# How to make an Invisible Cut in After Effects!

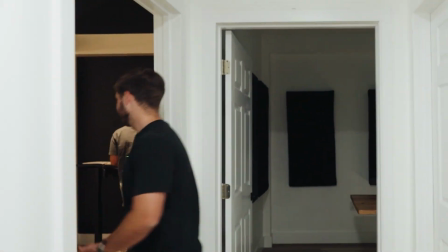The invisible cut. It's a technique used in movies for over a century. It's when you stitch two shots together in a way that's virtually undetectable.
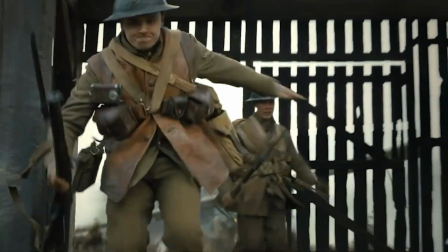For example, the movie 1917 is a bunch of different takes stitched together in a seamless way,
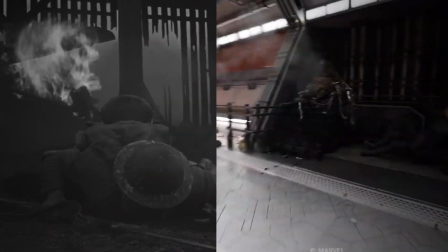or this epic hallway fight scene from Guardians of the Galaxy 3, or almost any Zack King video.
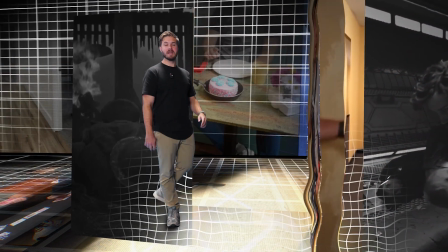It's a powerful tool in the belt of any VFX creator. In fact, it's a technique I use all the time in my own videos.
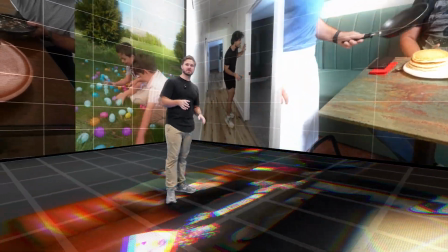Today I'm gonna teach you how to do your very own invisible cuts with nothing but After Effects and a little bit of Photoshop. But first, I'm gonna show you how to do this with your phone and cap cut in two minutes starting now now while it's nice having film equipment you
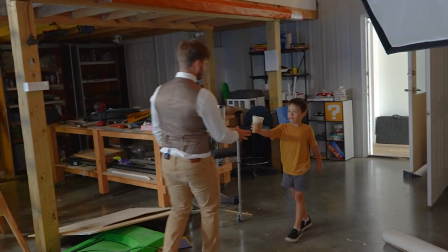can do this with the stuff you have at home oh it's theo thanks dude official copy you see we have the phone on a tripod but if you don't have a tripod literally anything you can prop your phone up on will work as long as the phone is not moving the cut will be easy for this video i'll be blowing up different balloons obviously i don't want to take oh let me put this down actually for a second it does take quite a bit of time to fill it up all the way so in this video, there's going to be a cut when I blow up the balloon to the full balloon.
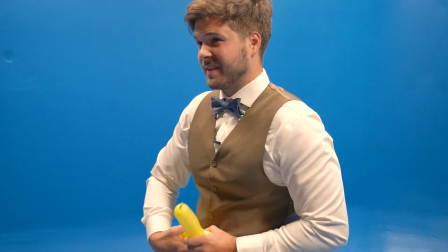This is a lot longer than I expected. I think I overfilled these. We'll try again.
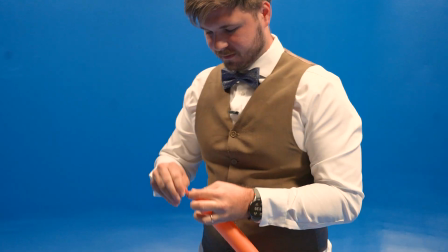We will have to use orange. That'll be our inflated one.
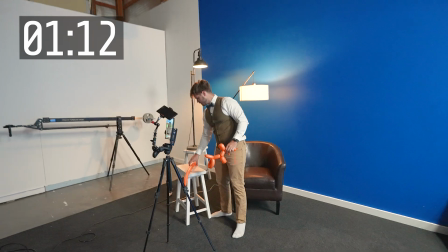There we go. So these will be right out of frame, right here for me to grab later.
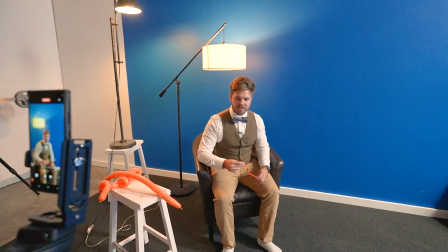All right, here we go. So the video will start with a little...
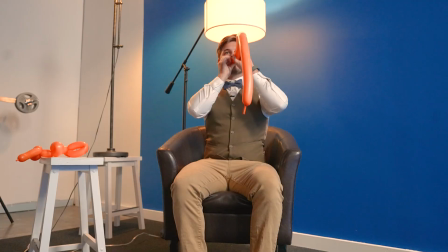Action.
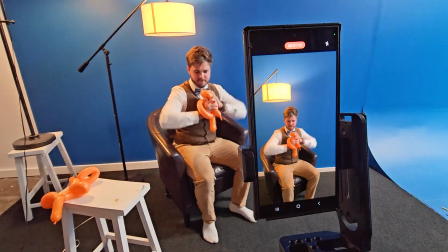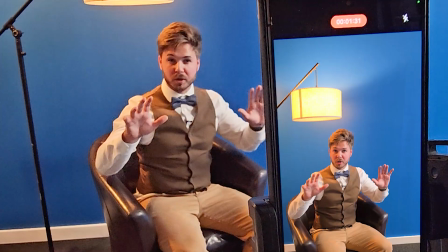Cut. We're going to do it again.
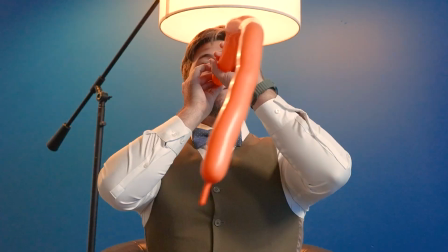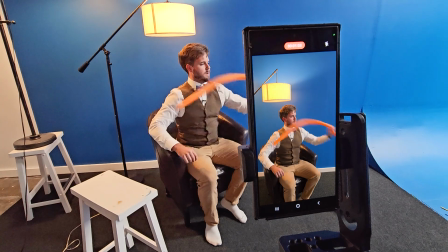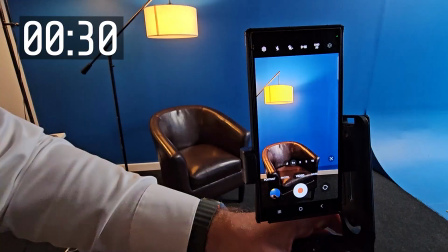And cut. That's it. All right, now to the edit. Now it's time to open CapCut.
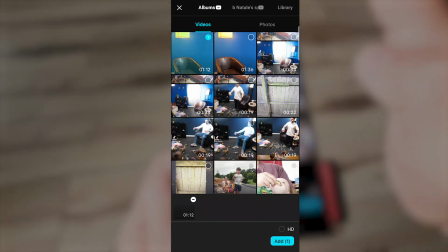First, we select our clip and trim it down.
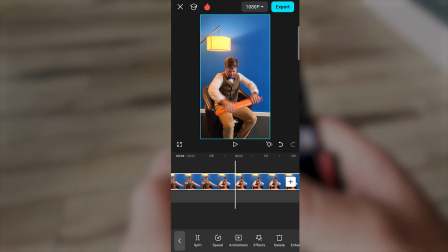We are going to cut in the middle of the first action, where I pretend to model the balloon, and then make a cut in the middle of the second action with the balloon animal,
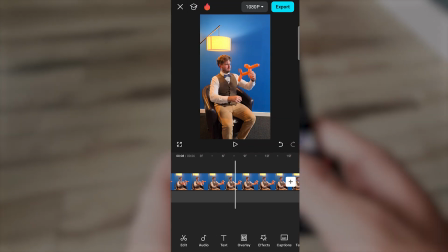and delete everything in between. We are now going to do this exact same step for the moment I return the balloon to its original form.
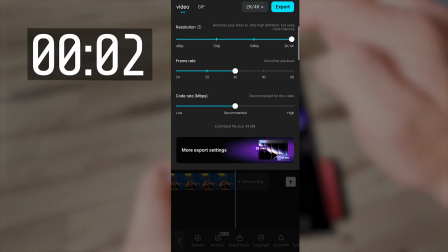Now we set this to 4K30 and export. And just like that, we're done.
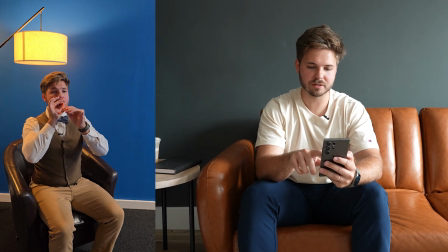So as I'm watching this, I'm noticing some issues where my head's in a different position in these two shots.
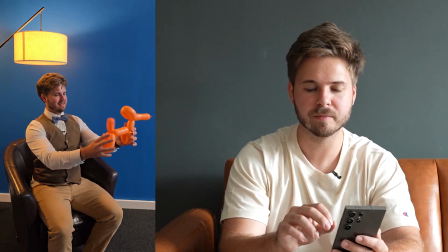And then right here, my hands don't exactly line up with the balloon. But considering I did this in a few minutes on my phone, I think it's pretty good.
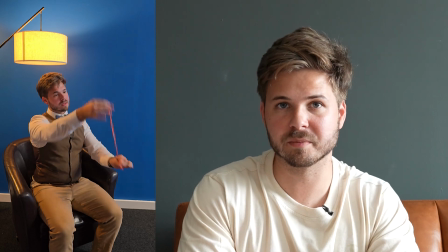Which reminds me, these are three rules I always follow when I'm doing invisible cuts. Rule number one, when possible, cut on motion. If you're cutting on motion,
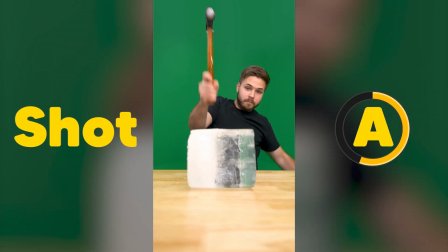it's way easier to hide the imperfections if a subject is in motion between shot A and shot B. If you're on a static pose and you're trying to cut from one moment to another,
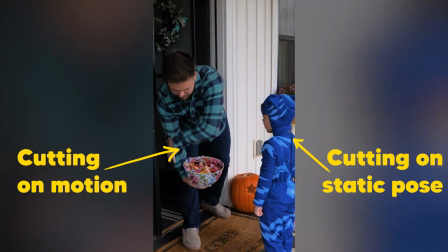it's more apparent where the differences are. Your eyes are more trained to your exact position. They're familiar where your head is, your knees are, whatever.
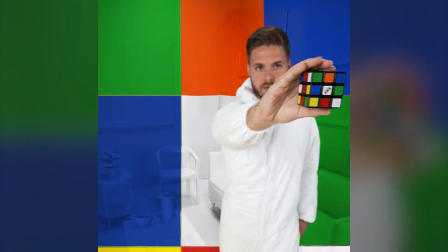Number two, obscure your variables. That might be your face, your facial expressions. If your fingers are not moving, that might be your fingers.
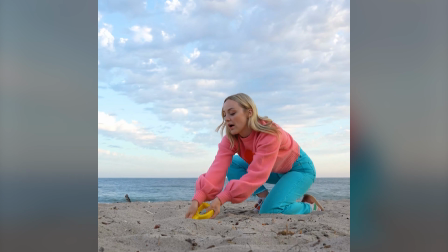If you're wearing a jacket, it might be easier if it's zipped up than open. If you can obscure those variables on the cut, you're going to save yourself a lot of headache in post-production. And rule number three is consistency. As far as the environment, this might be the sun's position and subsequently the position of shadows.
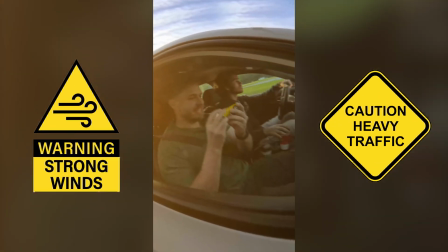If it's a windy day, anything affected by the wind. A busy background like a highway. Whatever can change from shot A to shot B, limit that as much as possible.
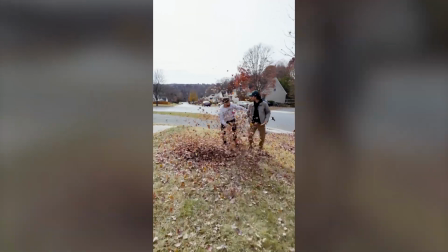That may mean waiting to shoot until it's cloudy outside or shooting inside altogether.
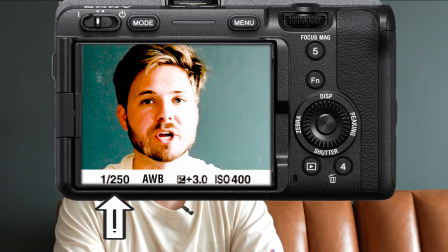As far as the camera's concerned, that's locking things down like the exposure, the shutter speed, the white balance. anything that could change from the first shot to the second.
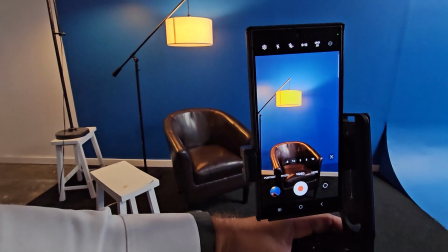And in the case of this video, locking the camera itself down on a tripod. Anyway, on to the next show. Next, we have to... I went too far forward. So you're gonna... Wait a minute.
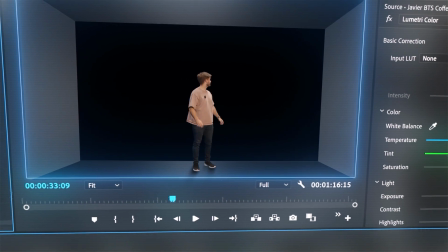This isn't right.
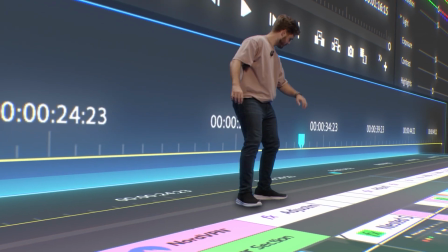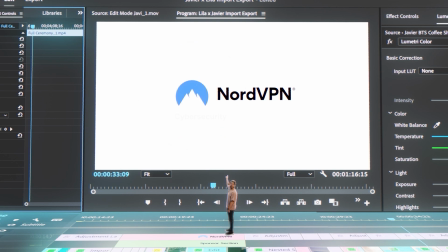It's a sponsored segment. Hey, it's NordVPN. It's the fastest VPN on the market.
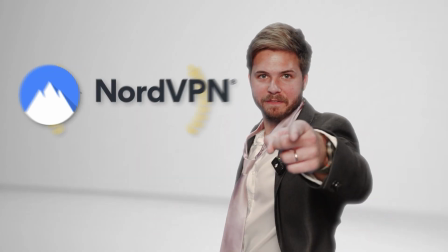And that's official.